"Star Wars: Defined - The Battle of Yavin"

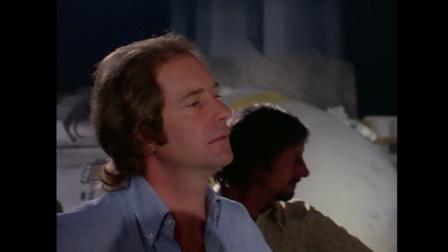237s
With everyone from the artists to camera operators having to chip in one way or another, everything in constant motion,
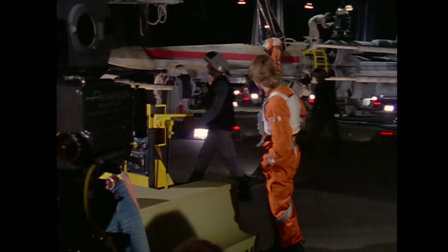243s
changing on the fly, with so many plans having to be changed as the limitations of technology and technique push back against the team's ambitions.
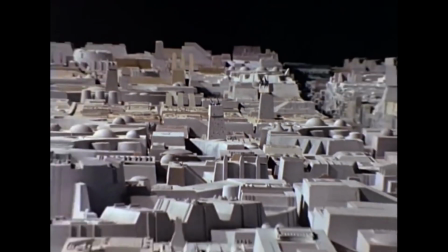250s
This push and pull, along with a looming release date, forced them to iterate fast. The end result speaks for itself.
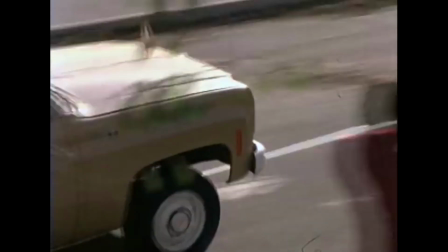256s
Star Wars changed cinema, and the Battle of Yavin played a significant role in creating the modern blockbuster.
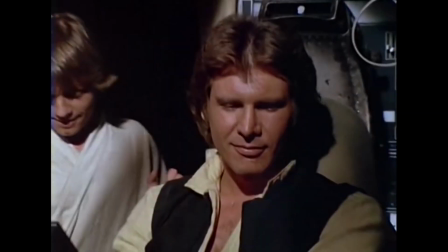261s
A key pillar of the special effects for A New Hope was believability.
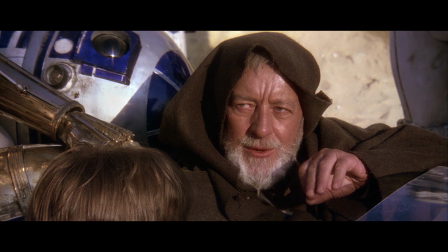265s
In a film that contains spaceships, space aliens, space swords, and space magic, being immersed in the world of it and maintaining that immersion is key.
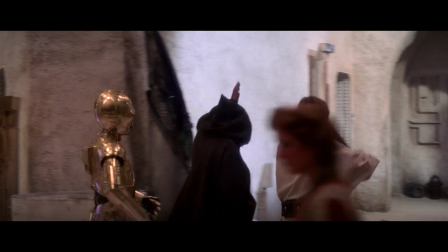273s
With any other team behind it, the final result would be cheesy and over the top. However, thanks to George Lucas' cultural vampirism, everything in Star Wars has some grounding or equivalent in the real world.
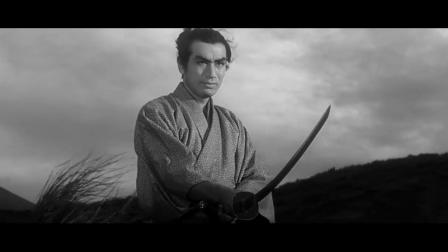283s
The Force is about faith and mysticism. The lightsabers in Jedi are derived from the archetypal image of the Samurai.
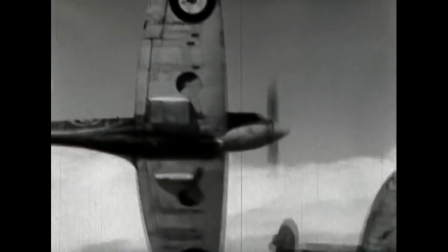290s
The aliens, a mishmash of pets and different cultures, while the spaceships are a clever mixing of fighter planes and American car culture.
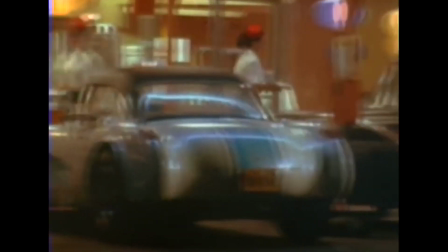297s
The car culture vibes make everyone in the world of Star Wars a mechanic. Some are better at it than others, but everyone knows how to get stuck in.
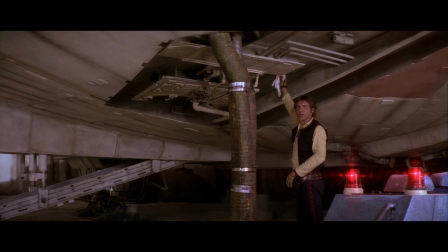304s
Fixing engine parts and droids when needed. Some characters see their ship as an extension of themselves,
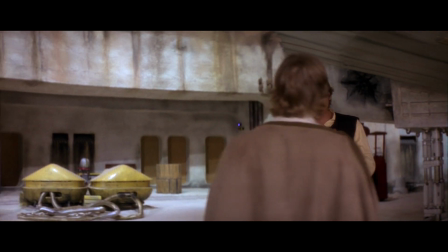310s
customising and modifying it to make it something truly unique, while it is taped to new ships like they've been flying them all their lives.
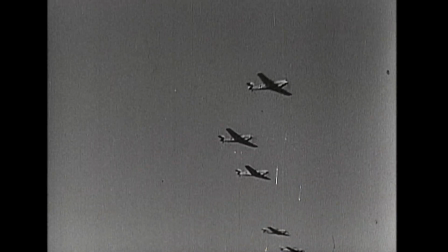316s
The fighter planes come from the copying of archive footage and old WW2 movies to create the X-Wing and TIE fighter manoeuvres,
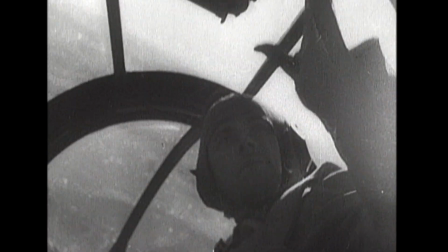323s
which plays a huge part in why the smaller ships movements feel so lifelike. They look, sound and move like planes in a dogfight,
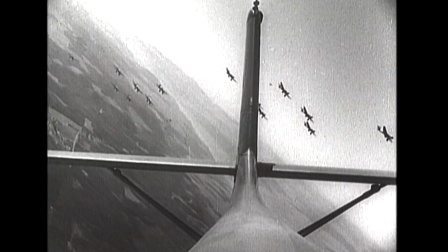330s
which makes your mind fill in the blanks. the carefully crafted models coming to life on screen in a way that keeps you engaged in the battle whenever you watch it,
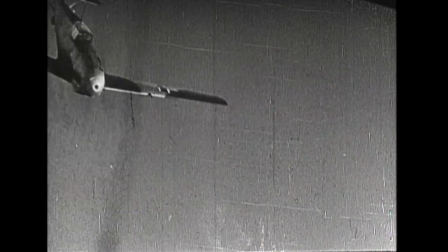338s
even decades later.
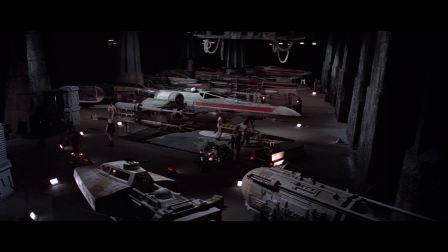339s
The other design element that sells it and Star Wars in general is the idea of it being a used universe, no sleek spaceships or retro looking flying saucers here,
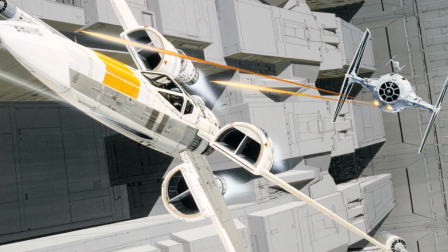348s
instead everything has a layer of dirt over it with exposed pipes and engine parts helping sell the illusion that these ships are barely holding
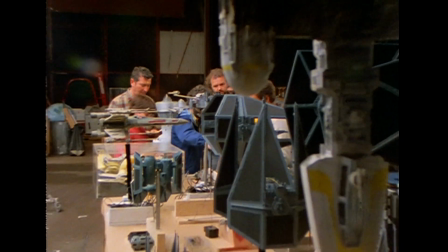354s
themselves together. With much of these iconic designs coming about from practical necessity, just as much as translating concept art into usable three-dimensional models.
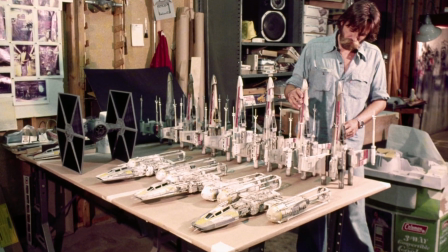363s
The design direction was also dictated by parts the modeling team could source to build the ships.
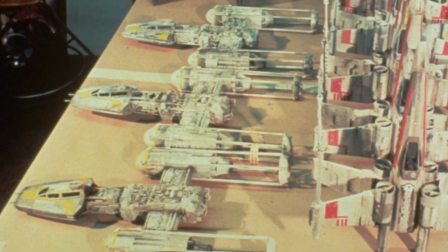369s
They had to feel in-universe without being prohibitive to source or produce.
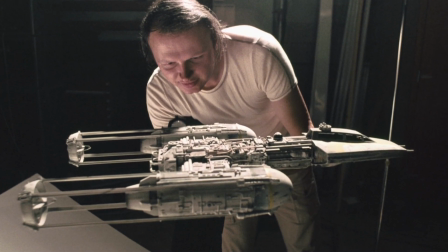373s
Pieces came from modeling kits, machinery, carved wood, and other more unique sources.
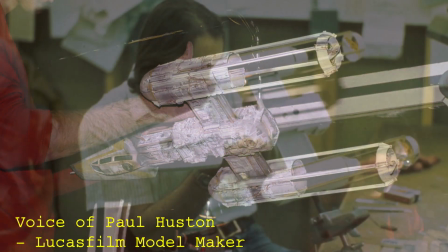379s
Like I remember the front of the rocket engine was actually a legs container.
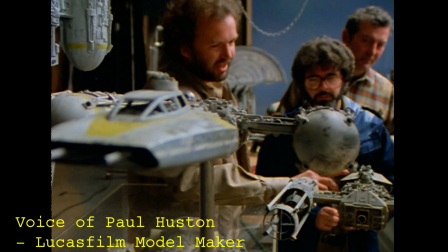384s
I don't know if people are familiar with that, but that was a plastic container for a hose that we could just get at a drug store."
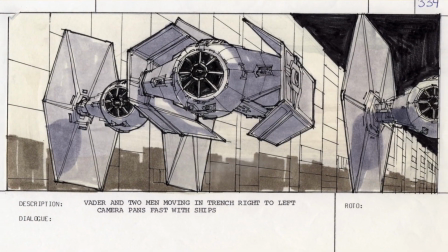391s
Or in the case of Darth Vader's TIE fighter, its angled wings were added to differentiate it from the other TIE fighters during the battle and to help maintain continuity,
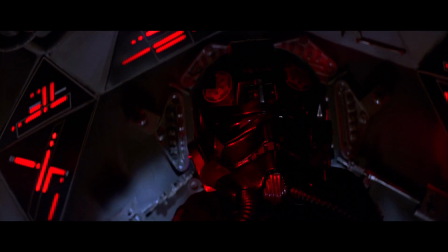400s
a simple fix for the problem of how do you know where Vader is if his ship looks exactly like all the other bad guys.
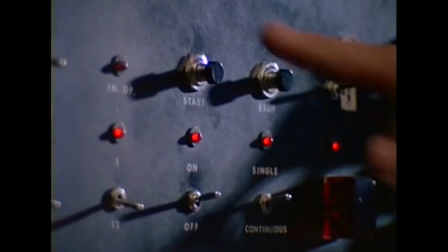406s
However, this is how they filmed the battle that has the biggest impact outside the movie.
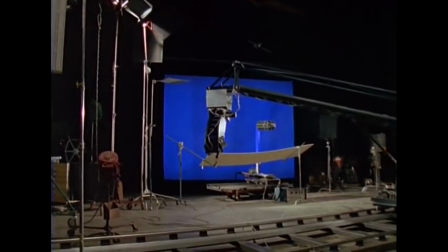410s
The ship's movements were captured with motion controlled camera rigs shot against blue screen, the camera often moving around the models to create a sense of motion.
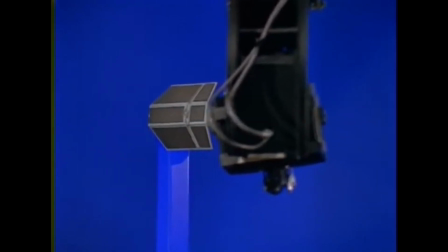418s
The footage then superimposed onto shots of the Death Star's surface or matte paintings of space.
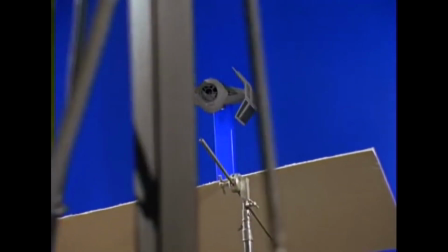422s
Methods and technology created for or refined from prior examples just for this film.
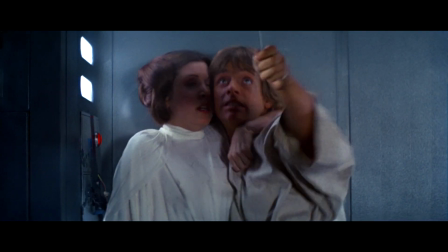428s
Kickstarting a tradition in Star Wars of combining groundbreaking tech with film making to create exciting set piece after exciting set piece. Everything in the sequence is stitched together from multiple types of footage, edited together to create the Battle of Yavin.
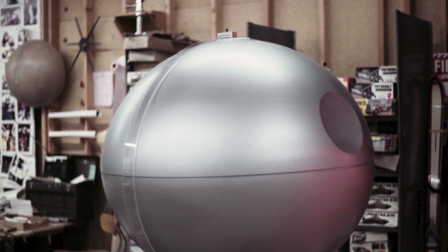441s
The Death Star itself is a mixture of models of various sizes,
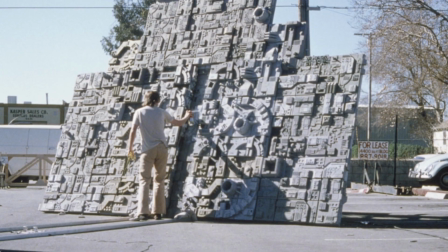445s
photos and a large scale modular set of boards that were used to record the flyovers and trench runs in the parking lot of the studio.
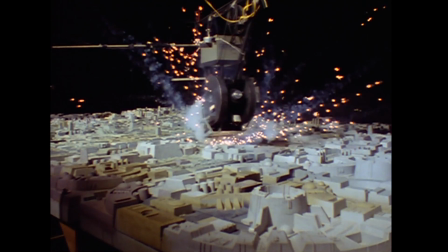452s
Switching between the various scales and cameras by cutting at the right time or blending two shots together,
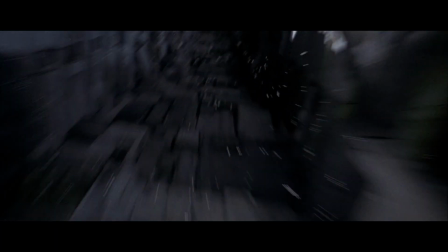457s
such as the flash of light from a surface cannon hiding the transition between cameras as the ships enter the trench.
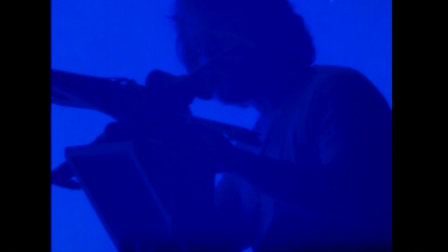462s
This is all very filmmaking 101 by contemporary standards, but the tools and techniques pioneered with A New Hope, have gradually evolved and changed to become the digital effects of today.
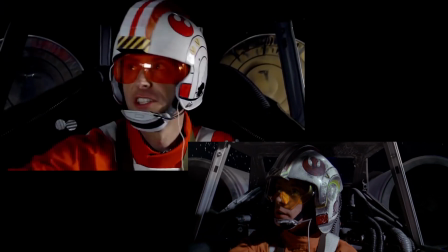471s
They've also become more accessible thanks to the boom in personal computing, to the point where you can take a stab at making your own space battle with nothing more than a couple of toys,
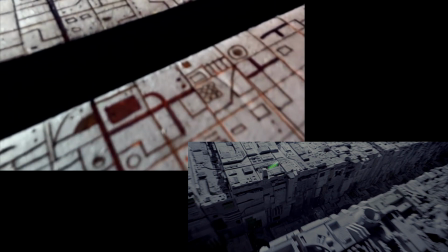479s
a consumer level camera, a lot of cardboard and a computer.